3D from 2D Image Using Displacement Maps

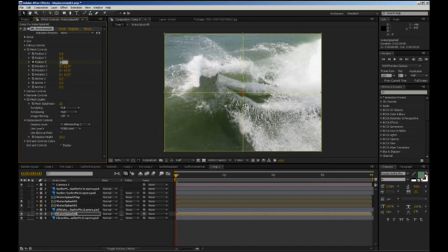[12:19]
And I'm going to set this at 90. Over here, and I go to 2 seconds. I'm going to set it here at 14.8,
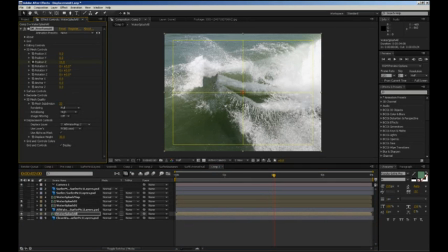[12:39]
and this is the animation I'm going to apply to this splash, all splash layer. Now, one more thing I'm going to do, I'm going to duplicate
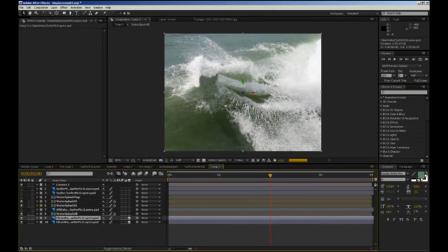[12:59]
the clean water layer, because I need something interesting to happen in the background as well, not just in the front. I'm going to cut a rough mask around the shape of the wave.
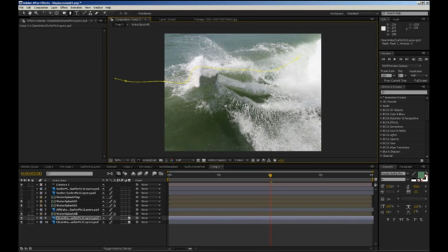[13:17]
Really rough, nothing fancy. And I'm going to feather that out to about 100. And then with the layer that I have in the back,
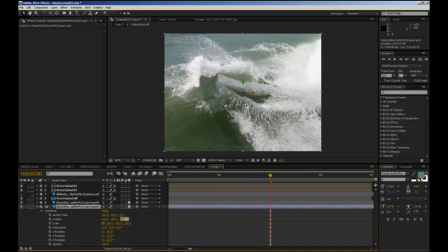[13:35]
I'm going to position that at 108 on the Z-axis. I'm going to bring it a little higher as well,
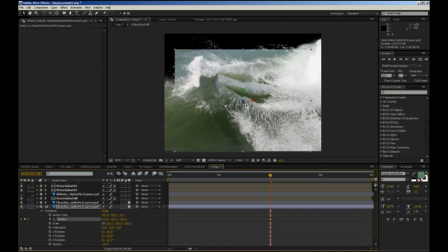[13:46]
556, actually lower on the Y, and then rotate on the X-axis -6 degrees. And since I set these keyframes here,
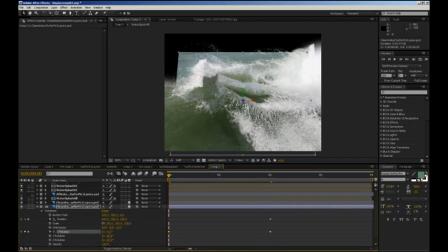[14:01]
let me set them at the beginning as well, because this is where I want this to be at the very beginning. And then at 2 seconds, I'm going to bring this to -4, the rotation on the X-axis.
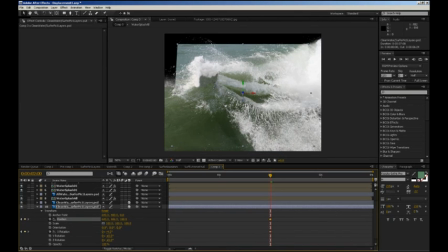[14:15]
And then 486, the position on the Y. And this will give me some nice movement in the back there. Basically, everything works together to give the impression of the wave moving, coming over.
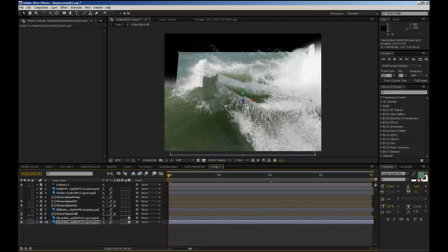[14:32]
One more thing I will show you how I did. I'm not going to do it now, I'll show you later. I use a distortion mesh, mesh warp, actually, to create some movement in this area of the water coming up,
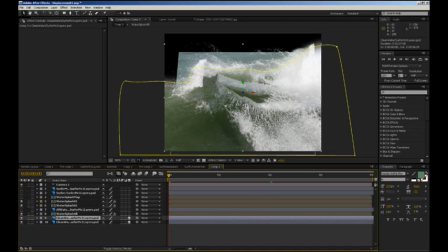[14:49]
which will give the impression that the whole thing is moving towards the camera. One other thing I need to set up here is the surfer. I have already the 2 layers I'm going to use. Bring them down underneath the water splash.
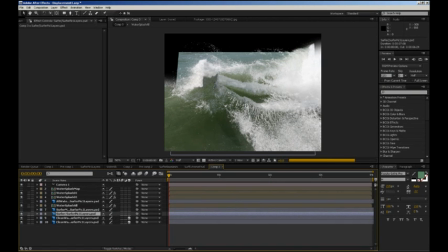[15:06]
Turn on the layer with the image of the surfer, and I'm going to pre-compose that, because otherwise
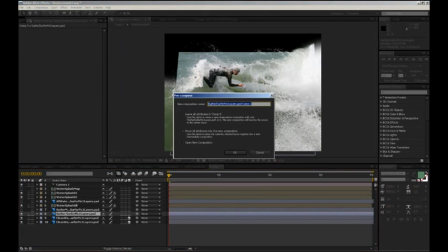[15:20]
freeform will not work on it.
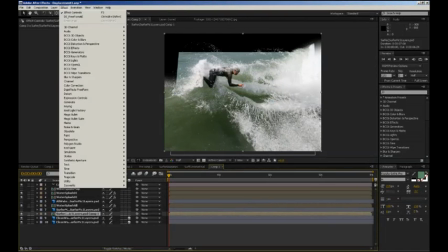[15:21]
Move all attributes to new composition, and then apply freeform to it.
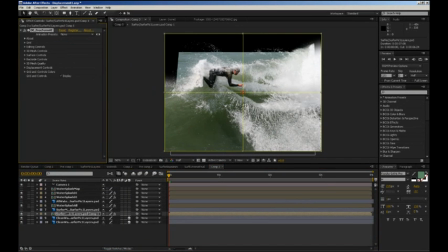[15:31]
And I'm going to use the displacement controls, choose the surfer map, displace him out to 40,
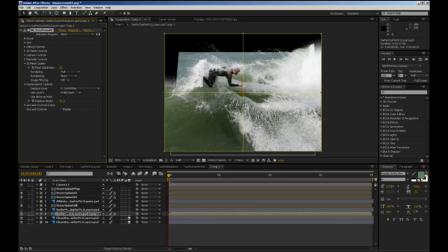[15:45]
mesh quality to 30, and anti-aliasing to high. And then I will animate him a bit as well.
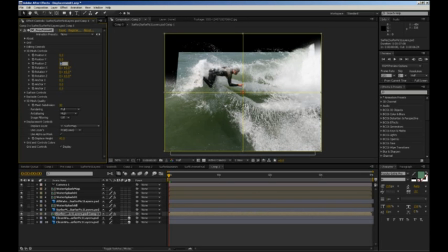[15:59]
His position, I'm going to bring him on the z-axis to about 50. Shrink him, actually put him a little back in z-space. And then I will
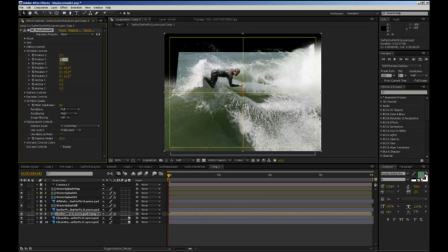[16:17]
bring him up with -10 on the y,